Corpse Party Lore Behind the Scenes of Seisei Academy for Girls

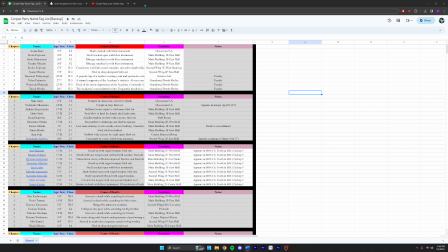0s
Hello everyone, welcome to the behind the scenes for Seisei Academy, the video, and this is pretty much just going to be a video and I'm just going to talk over and kind of explain what's going on. So here we have my iconic course party name tag list that I made a long time ago while playing the game.
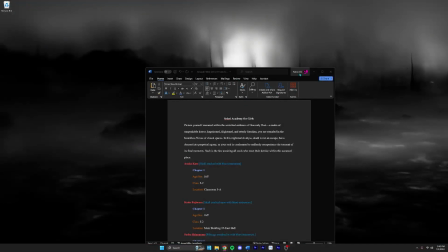15s
And again, I'm just watching this video with you and pretty much commentating.
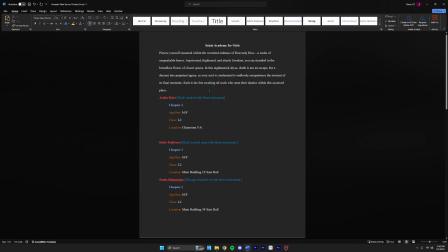19s
I think that's the best way this is going to be possible. Here we have the script. I pretty much copied the script from an old script that I have for Course Party, but as you can see here, I pretty much take the name tag list and put it onto a script,
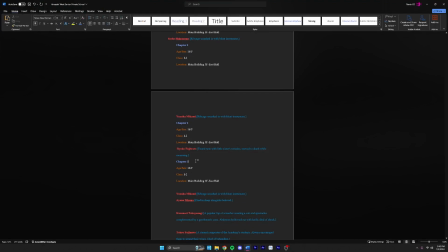32s
and I just verify everything. I verify from the name tag list I made a long time ago. I also verify it from the wiki, because it seems to, I don't try to rely on the wiki as much, but the wiki does have accurate names and
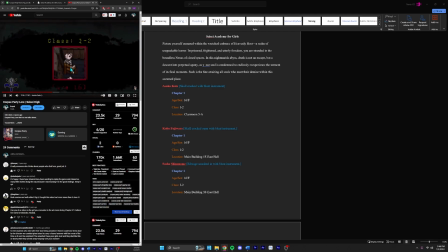51s
ages and classrooms, in classes and the location that they died. So I have all that laid down in the script, and I watched my old video here. This one's specific for Seisei because it's my first course party video, and I was referencing it, seeing what I wrote,
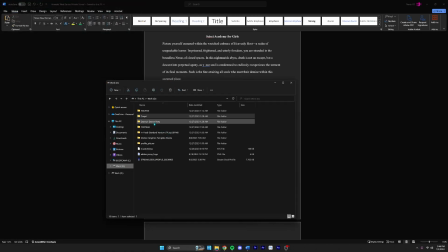66s
getting an idea of the timeline, refreshing my memory on everything. We're going through my files. Make sure to keep organized. I learned that way too late. This is still not organized. It's organized now, but when I was editing the Seisei video, this one, it was still a mess.
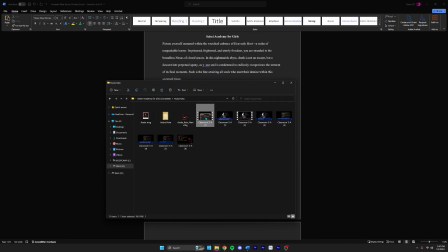85s
So here we have my old
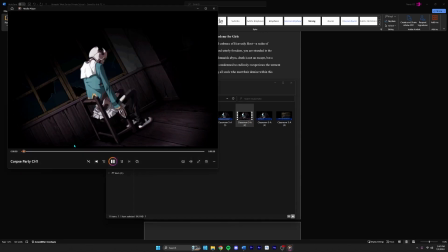90s
assets that I used for my first video, and I still had that. So I'm referencing that.
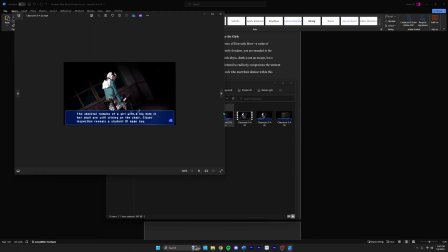95s
I'm looking at the fact checking pretty much, seeing what they said about, I believe this is Asuka. Yeah, it is. Pretty much just verifying what's going on, where it's located,
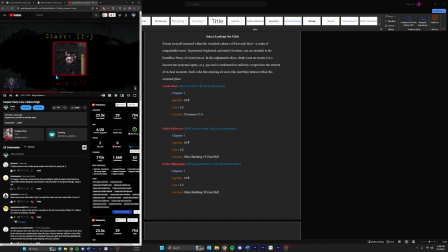107s
classroom 5A, for example, screenshot of the actual game name tag list. And I watched my video, and here's where I had an idea where, again, I'm watching this video to start getting ideas because I have nothing written on the script.
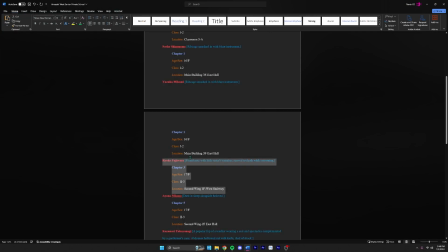122s
That top portion is nothing, but I found out that Ryoko and Koito Fujiwara are sisters. So I thought that'd be a pretty cool angle to go with in this video, especially in the beginning,
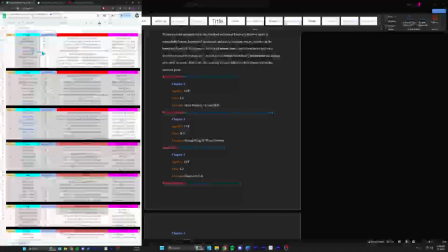134s
to like kind of catch the attention, because I am trying to do like storytelling with these new series of course party videos.
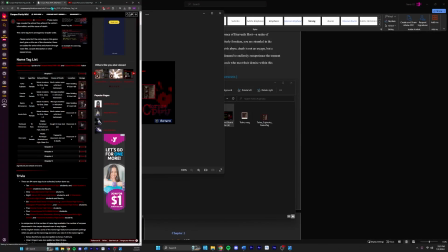142s
So again, here I'm just looking at the wiki, got some weird ads. But yeah, we're zooming past this.
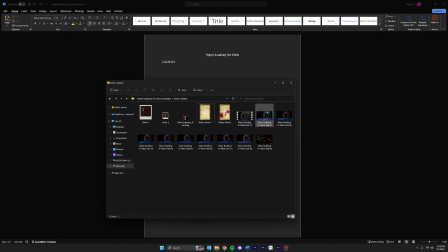149s
I pretty much verify everything just in case. I do that a lot because I don't want to get anything wrong, because then I'm not going to stop hearing about it like ever.
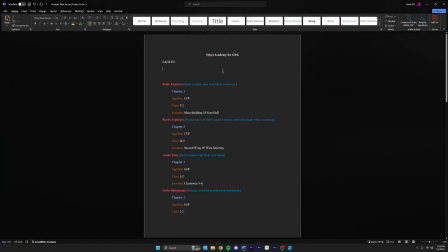160s
Right there, I'm placing the location, making sure it's building 1F East Hall, and then I just start typing what the note says, which is my head is splitting, it's unbearable, I can't take it, I can't take it, I can't take it. When we find Yuzu has body, I saw a black shadow, etc. It skips forward. Here's a nicer version.
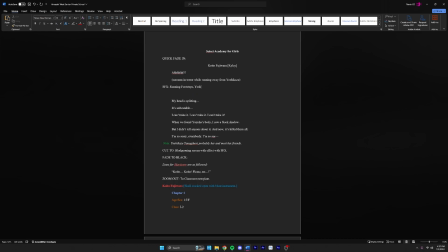179s
So here we already have kind of a template for the video where it's a quick fade in, because quick, you got to get people attentive in the first 3 seconds according to YouTube. And I want to start with a scream because I thought that'd be kind of funny. You kind of just get jump scared in the beginning. And then we add sound effects, cut to bludgeoning red screen. I already have the ideas going on. Here we skip forward.
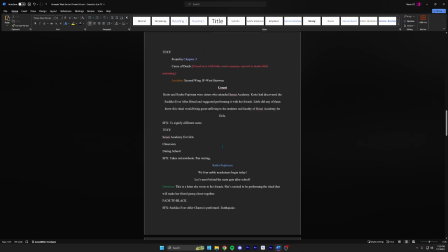199s
I color code a lot of things, especially for like the voice actors for Koito and Ryoko and Asuka and all that. And what do we got here? So pretty much the framework for my script is just the dialogue that I know is already going to be there, which is the dialogue from the game.
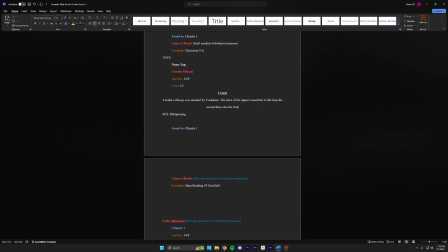217s
And then this is where I start scripting what I'm going to say, which is honestly the hardest part, because it's just hard.
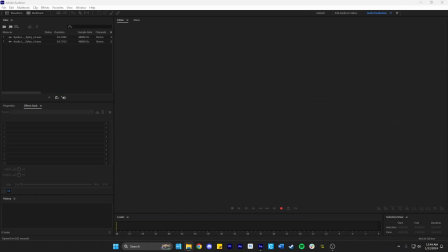225s
I am an English major. I'm literally about to get my degree, but it's still hard to write for YouTube.
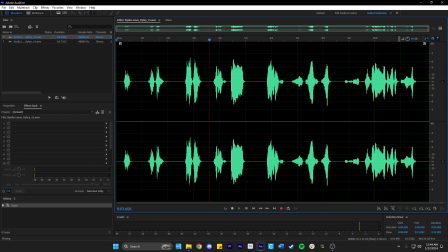230s
It's very weird. So here, if we listen, we can hear the voice actor's voice. I'm just going to let it play it out.
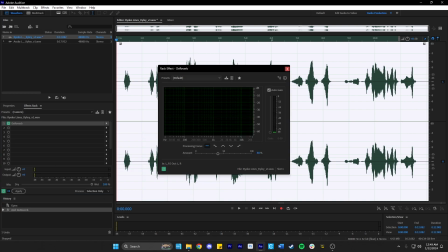236s
So here I got a clip from the voice actor, and I thought it needed some reverb reduction.
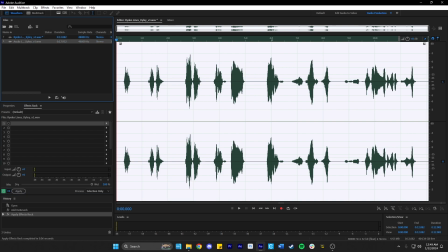242s
So I added a filter on Audition. Same thing with this one.